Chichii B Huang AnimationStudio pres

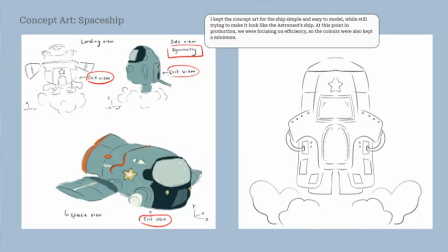(4:11)
I played around with different framing. The concept design for the spaceship was simple and mainly focused on ease of modelling.
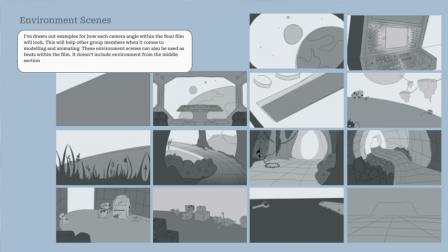(4:19)
I was hoping these drawings of the environment would help the group in terms of production. as they can use this as a reference for the layout of the shot and how detailed the animation needs to be.
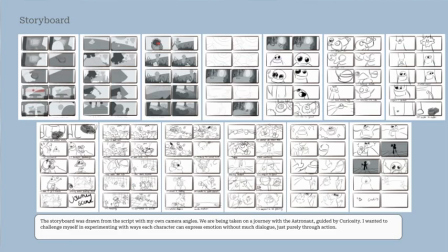(4:32)
This is the storyboard that I drew based off the script and the shots were later used in the animatic.
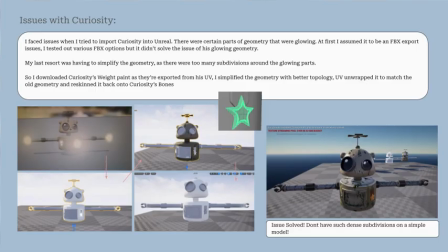(4:39)
Curiosity was modeled, textured and rigged by me and Maya. I encountered some geometry issues when importing from Maya to Unreal parts of his body would be glowing and that was due to bad topology.
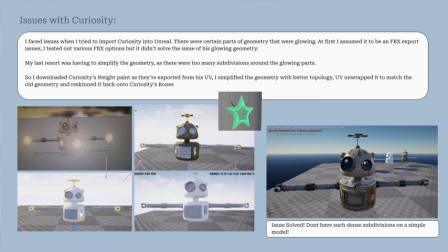(4:54)
The issue was solved by remodeling parts that were glowing. The first pass of Curiosity's textures made him look really dull.
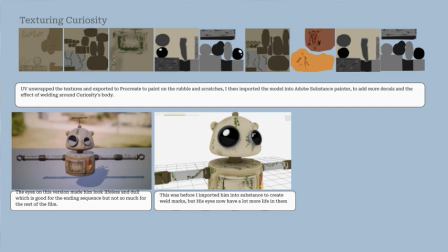(5:03)
To fix that I added more scuff marks around his eyelid and gave him more life to his eyes.
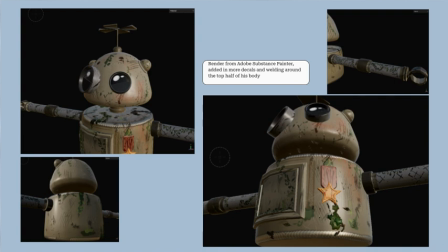(5:10)
Later on I added more decals and scuff marks onto his body using Adobe Substance Painter.
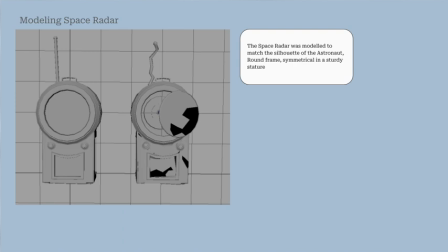(5:16)
When modeling this base radar I wanted it to look like the astronaut silhouette.
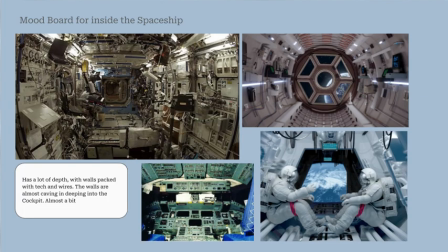(5:21)
Sturdy, strong, symmetrical. From the reference images, I took away how claustrophobic the inside of a spaceship is.
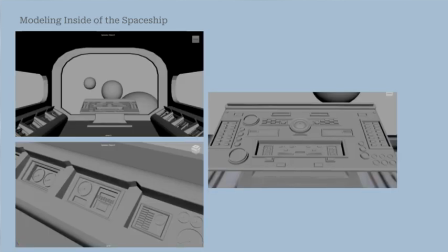(5:30)
I liked how the framing of each photo would guide your eyes to the center.
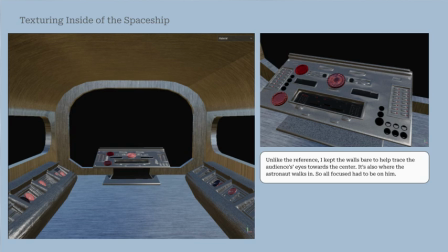(5:34)
To help emphasize this effect, I modeled a detailed centerpiece and two simpler desks by the side so your eyes would be guided towards the middle.
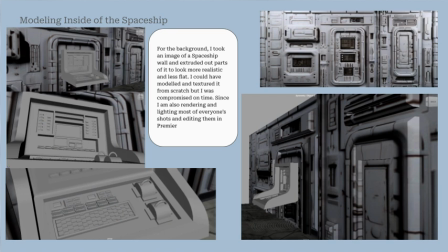(5:42)
I modeled and textured another detailed piece for a different shot inside the ship.
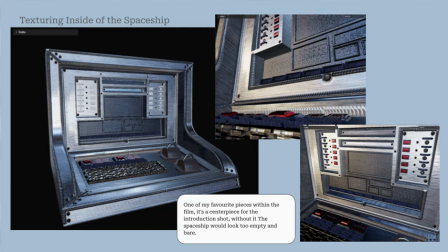(5:47)
I wanted to create a visual and eye-catching shots, so the centerpiece was well detailed while the background was super simple.
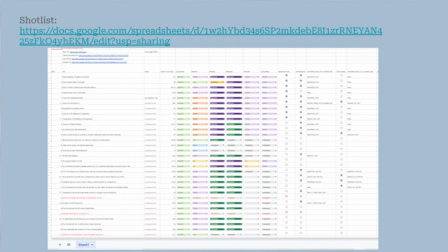(5:55)
After the animatic, I created a shot list. Everyone was able to assign their roles and what shots they would be animating.
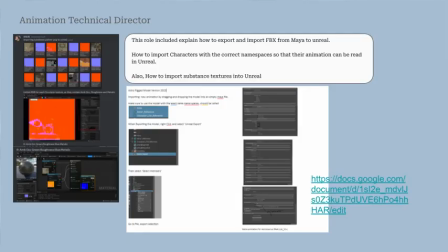(6:03)
Since most of my group members were unfamiliar of the Maya to Unreal pipeline, I created a document of how to export and import FBXs and the nuances and technical issues that can come with it and how to avoid it.
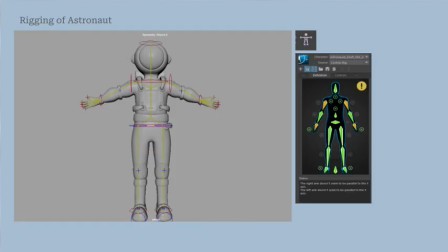(6:18)
I was familiar in the process of My Human IK, so most of the time was used on weight painting.
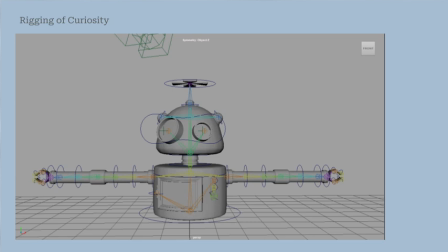(6:25)
The rigging of curiosity was simple as well, as we planned it to be, but I faced the most issues when it came to parenting constraints.
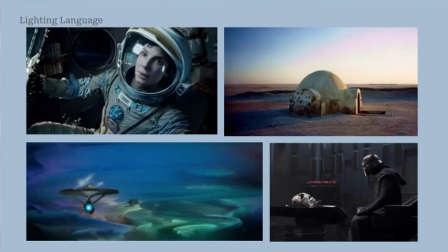(6:35)
The lighting language for this film had to be ominous. It had to make you feel like you're alone and isolated.
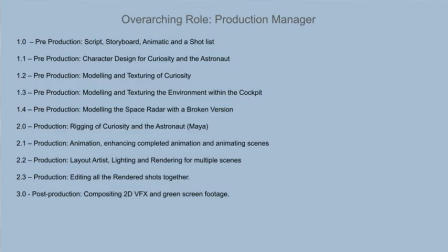(6:42)
I was involved in the animation process, the lighting and exporting of animations and also rendering most of the shots within Unreal.
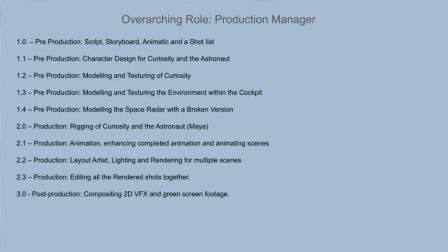(6:54)
I also assigned the responsibility to edit and put together the film which includes compositing as well.
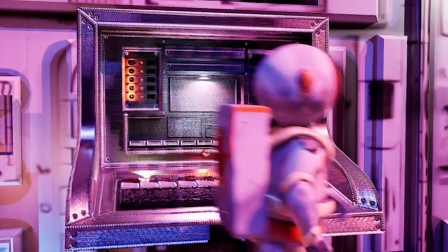(7:03)
Shot one was a simple walk across and this is how I lit the scene. It's bright and vibrant to catch the eye of the audience.
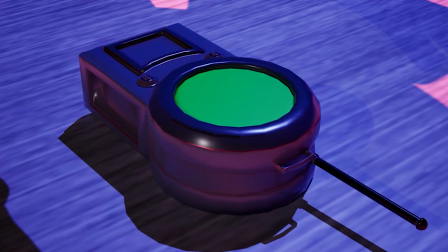(7:12)
For shot two we have his shadow looming over the space radar where he picks it up and walks into the main cockpit.
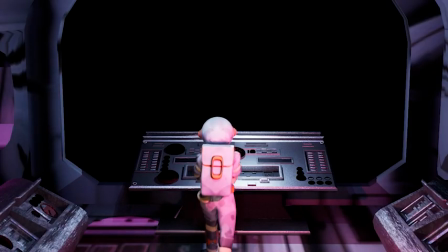(7:20)
The colors are now more ominous and scarier where the astronaut ship is now face to face with Curiosity's planet.
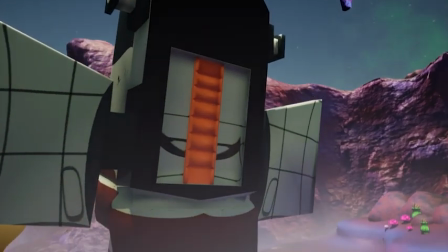(7:28)
Shot five establishes the natural lighting of the environment and shot six with the opening of the spaceship it introduces unnatural light.
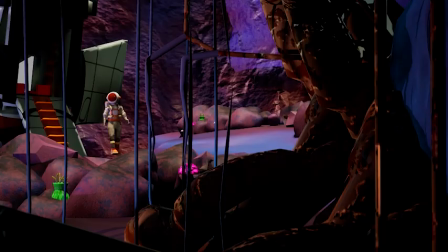(7:37)
Shot 7 provides new context to the environment which goes back into the ominous lighting from the cockpit.
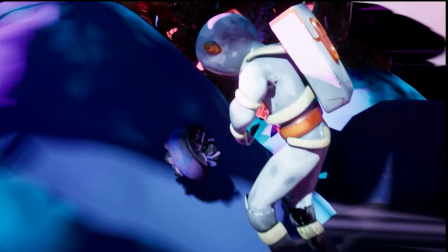(7:45)
When it came to animating I used reference from YouTube. The lighting inside the forest was really dark so I had to find a balance between
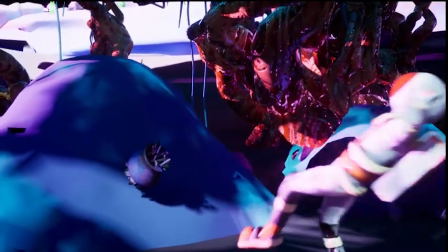(7:54)
not having too much exposure and having enough where the characters are readable.
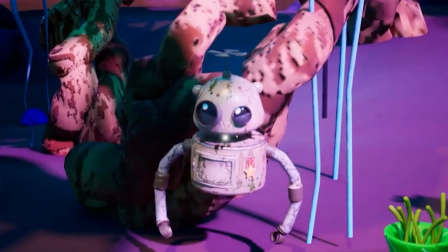(7:59)
It led to me experimenting with lighting as a way of showing mood rather than just lighting a space.
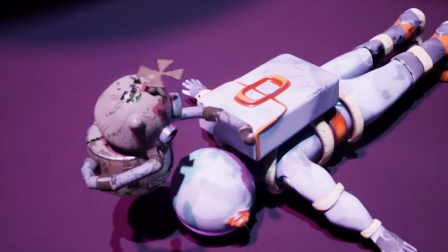(8:07)
Through animation I was able to show how attentive curiosity could be as well.